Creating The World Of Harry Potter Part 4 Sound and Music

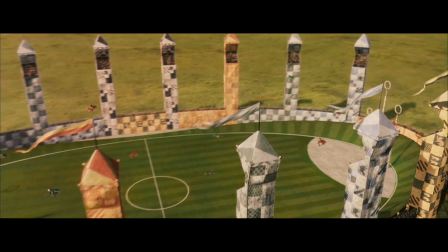In a film like Harry Potter, you need to make the viewer believe that what they're seeing could actually exist.
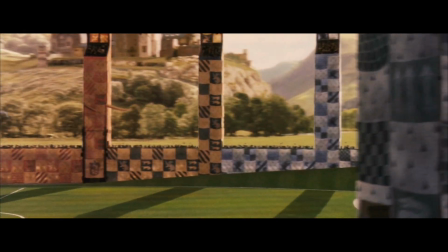In the first film, the Quidditch match, they didn't really want to use jet whooshes or anything like that, anything that was mechanical. We have to try and find something else that gives a feeling of movement and power.
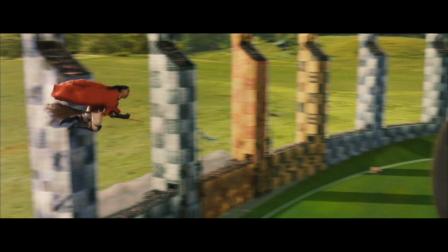So we've got a load of cat litter. And we set some microphones up and then just whoosh their hands up and down it.
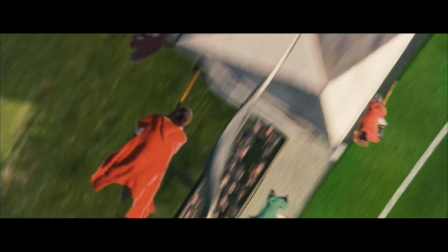So you get kind of sound. There's the apparating.
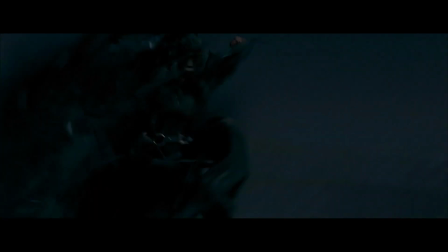That's just utter chaos. Pig sounds.
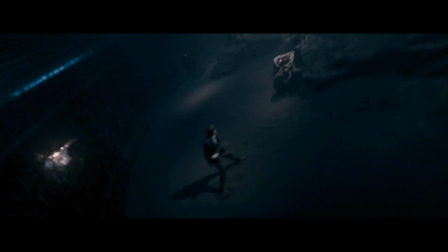We had deers. Because the visual is doing such a violent shift, you have to make something that is gonna shock people as much as that.
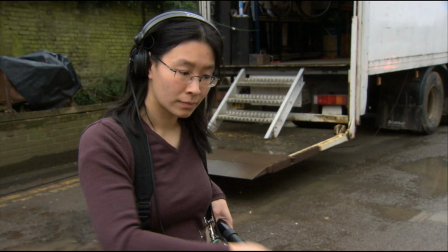And so the philosophy that we all try and maintain is recording your own sounds as much as you possibly can. 95% of what we source is recorded for the film, you know, so as individual, you won't hear it in any other film. And that's something that we've all embraced. We've all gone out and bought bits of recording kit so that we can get whatever we can, whenever we can, wherever we can. Go and record it, put it into the scene. And then you've got ingredients that are fresh, original, they've never been used on another movie.
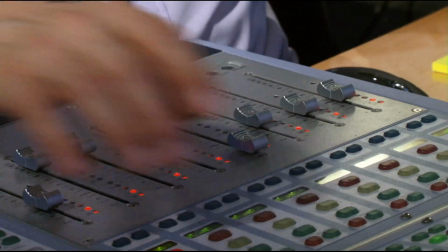And I think all my holidays have been ruined by me going out and recording strange insects, dogs, animals, bikes, cars, anything that's different, interesting, new, fresh.
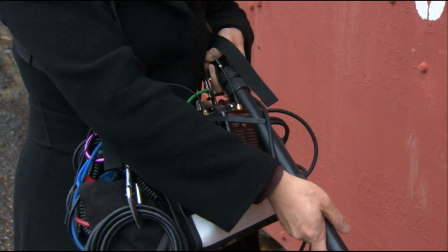I have to go and record it.
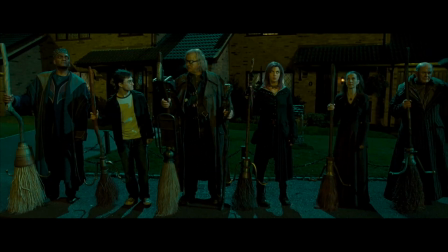Stay in formation, everyone. Don't break ranks if one of us is killed.
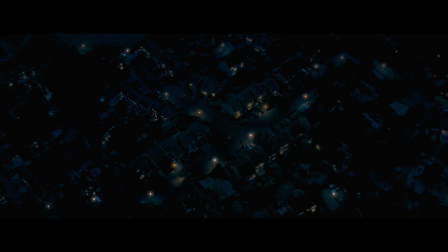Coming into Potter, hitting big scenes is very important.
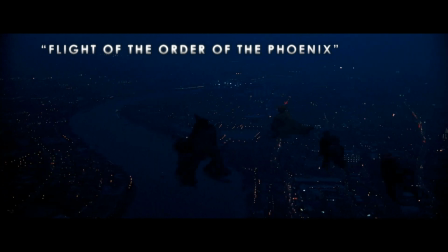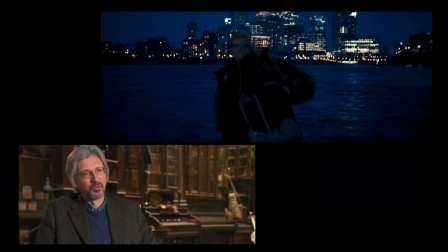The flight down the river, it took ages, but it was so important to get that scene, to have that lift.
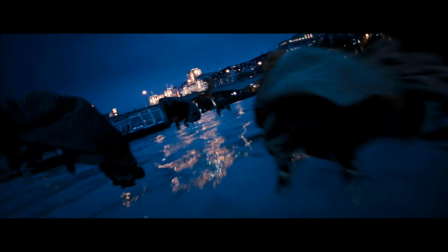Action music, that sort of thing. It's a pivotal part of the film.
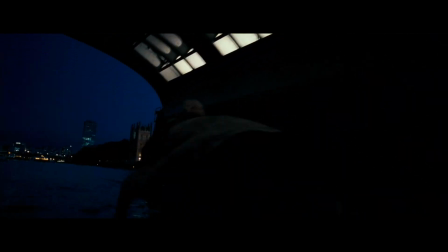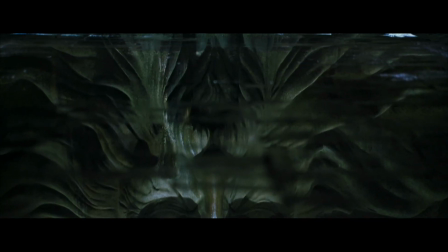In Harry Potter, sometimes the music is directly amplifying what you're seeing in the picture.
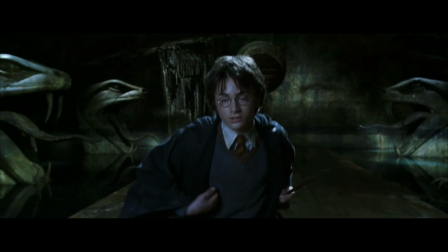Plenty.
To hopefully help amp up the sense of excitement.
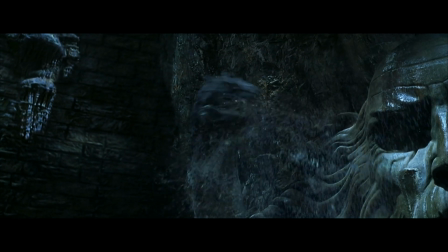For the basilisk, the orchestra actually becomes part of the action in a way that dance music would in a ballet.
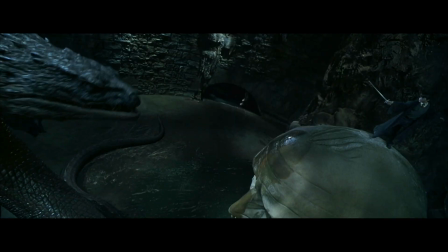Sword swipes are accentuated with brass and cymbals. When Harry delivers the blow,
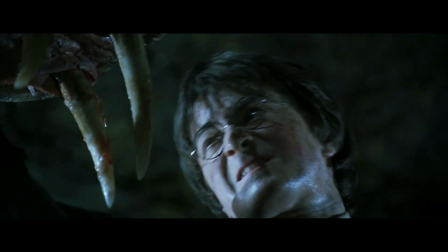there's an orchestral chord of the death grip kind of chord from the orchestra to accompany this.
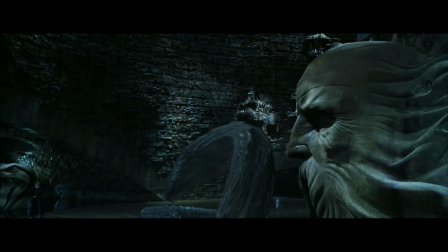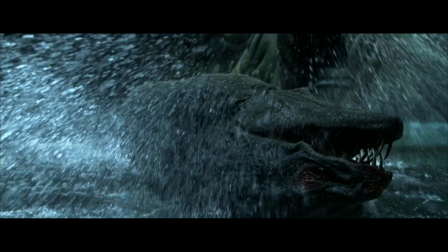Very often other scenes are more subtle. The music maybe perhaps is asked to reflect the mysterious quality, but give an edge of maybe love or romance or anticipation or sadness.
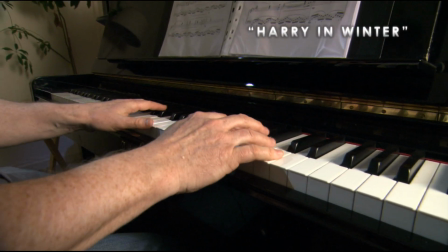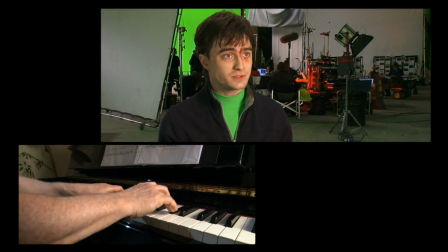Always been very important to me throughout the Harry Potter films that they are not just like every other fantasy film that's around.
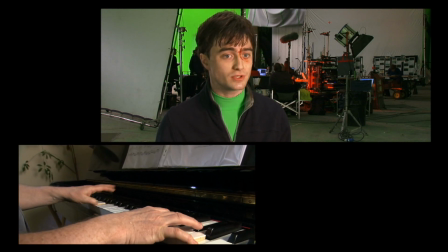They're not just all action. There are some big emotional moments.
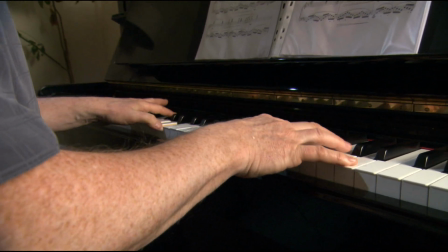And so for those moments of reflection and self-discovery or kind of teenage angst, it's important, you know, it's important that the composers hit those moments as much as they do the action sequences. That in itself is a different challenge, particularly for music, to try and sneak into the, what the characters are thinking rather than what they're doing.
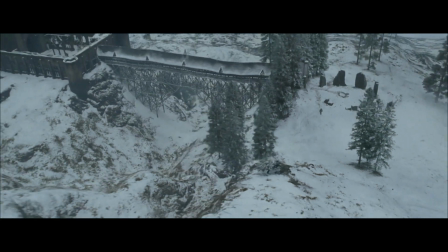The Harry in Winter stuff, that scene otherwise would just be me kind of trudging through snow, looking a bit cold and unhappy.
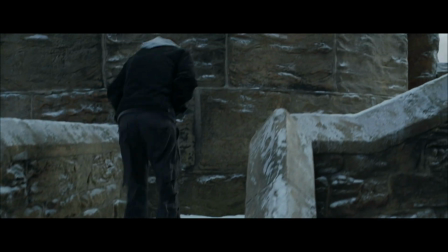Because the music is so beautifully written by Pat Doyle, it makes it a very emotional moment in a way that it might not otherwise have been.
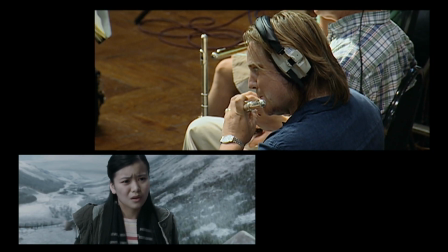Oh,
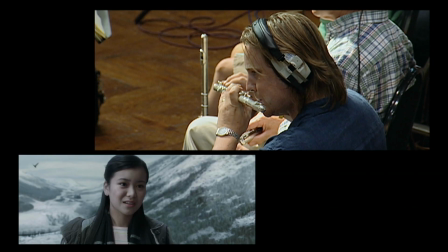Harry, I'm sorry, but someone's already asked me. And, well, I've said I'll go.
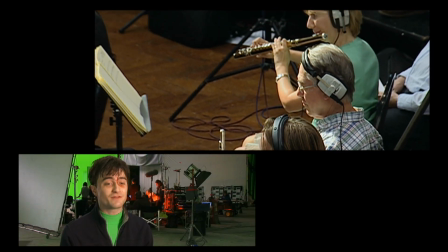It's a very, very beautiful piece of music, and it's very reflective of how Harry is feeling in his fourth year at Hogwarts in the story.
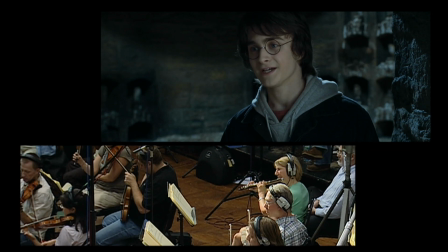Fine. No problem. OK, good. Harry!
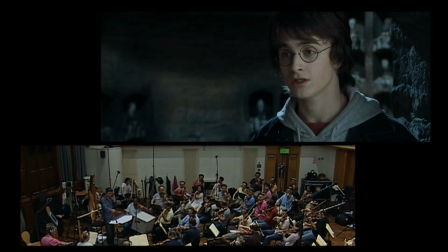Our actors in Harry Potter are pretty expert people, and I think what we're doing is adding a dimension to them,
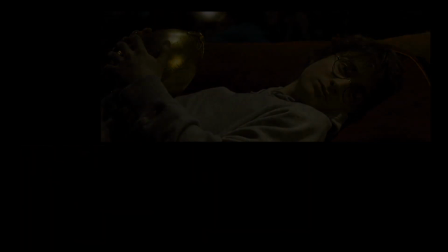either to their inner state or, in a very general way, to the atmosphere that we're in.
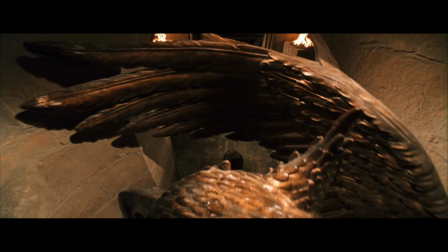Professor Dumbledore's office has a kind of sound to it, a kind of scent to it, an atmosphere of authority and of wisdom, if you like.
Is there something you wish to tell me?
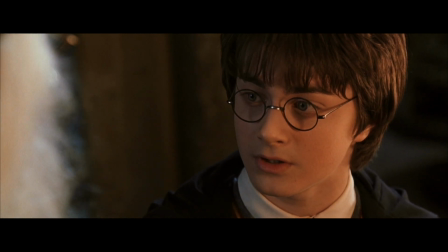Our character of Dumbledore, beautifully played by Richard Harris, may not be helped by the atmospheric music.
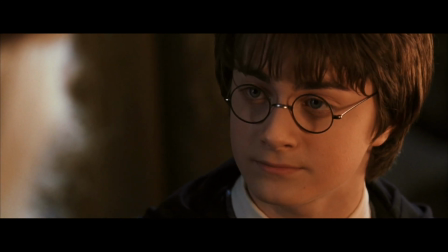No, sir.
But it might be an aid to framing a kind of ambiance that he or she may be appearing within.
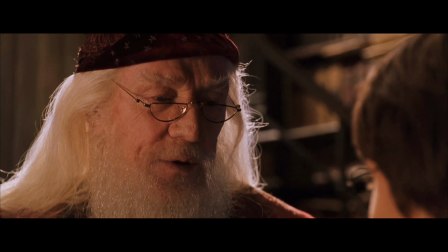Very well, then. Off you go.
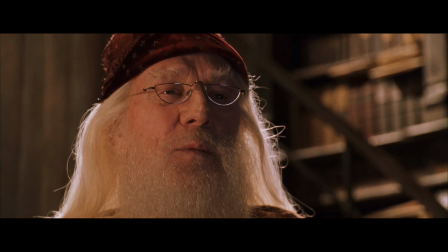When you're dealing with one of John's scores, it's based completely on the actor's performance.
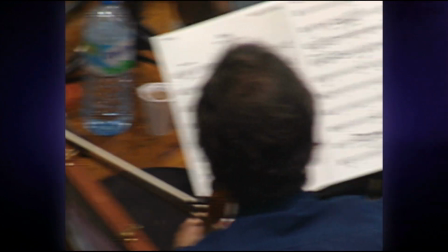So when you're seeing John's score interacting with the film for the first time, when you're in that room with the symphony and you're watching the rough cut of the film on screen,
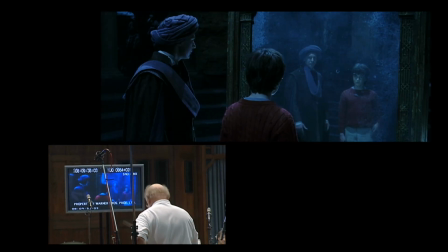and you hear everyone playing, you're actually seeing an extension of the performance, an extension of the scene. It creates a feeling in the audience that I'm actually experiencing what these characters are experiencing. In film, the most interesting element, I think, is what you don't see on the screen. The psychology that sometimes only music can imply.
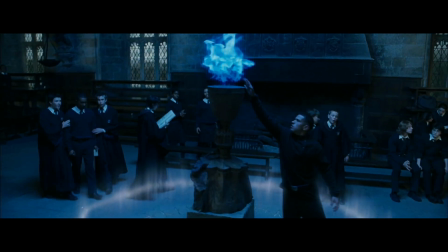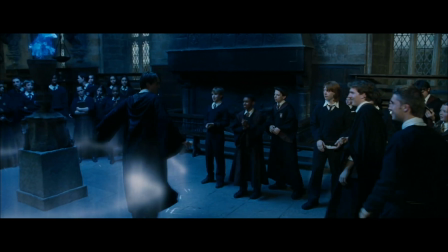Music can allude to things. You could have a scene where it looks like there's something kind of positive going on between characters,
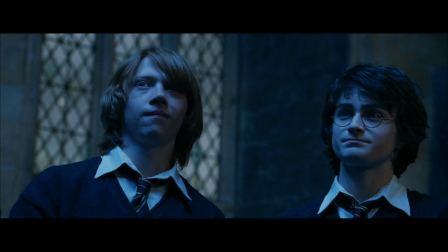but the music's saying that there's actually something troublesome brewing.
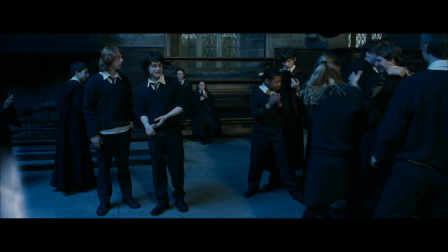It's one of the things I always loved about sound is it's sort of incongruous. You can turn an audience quite quickly, sonically, into feeling uncomfortable using sound.
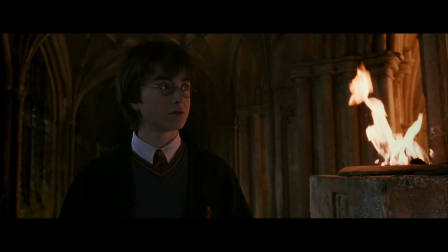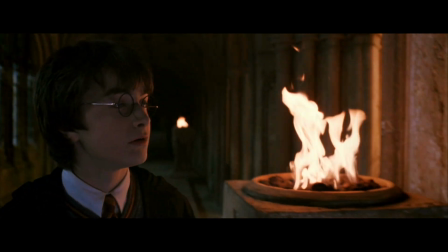Quite often with Voldemort, we crept in low end and whispering and things like that well before you actually saw him.
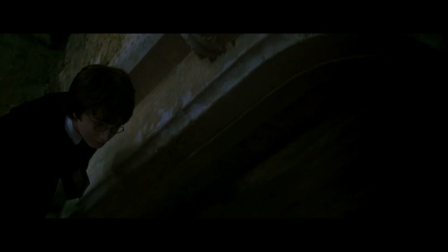And you start hearing this sort of parcel tongue, and it sets the scene immediately. You could hear a sort of hissing, kind of echoing sound. And it just really, really sort of pulled you in.
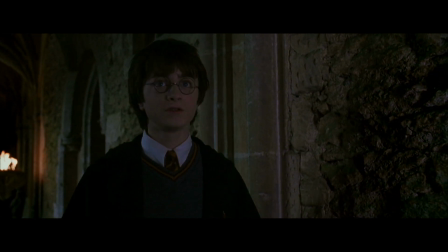The sounds of the space quite often do a good job of giving you a sense of the character's personality.
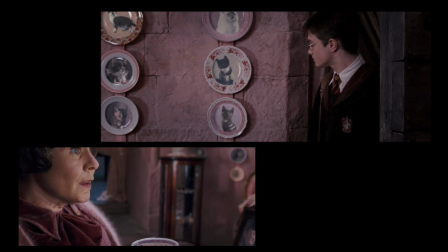Mrs. Umbridge comes in with plates with kittens all over them.
Good evening, Mr. Potter.
When everything was in order and she was happy, they were purring away and there was lovely sounds. And when things got slightly uneasy, the sounds of the kittens would change.
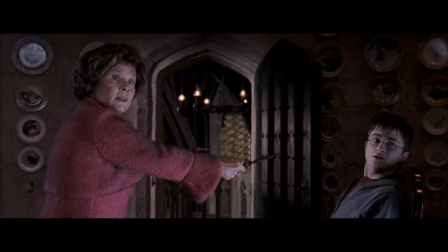And it was subtle, but it made a difference to her environment. The first time the Dementors appear is in HP3.
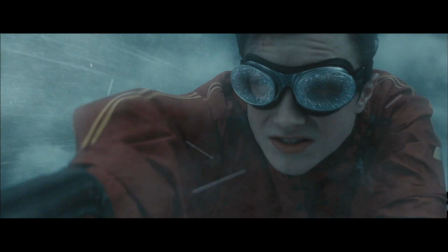And they always preceded their arrival by ice or freezing.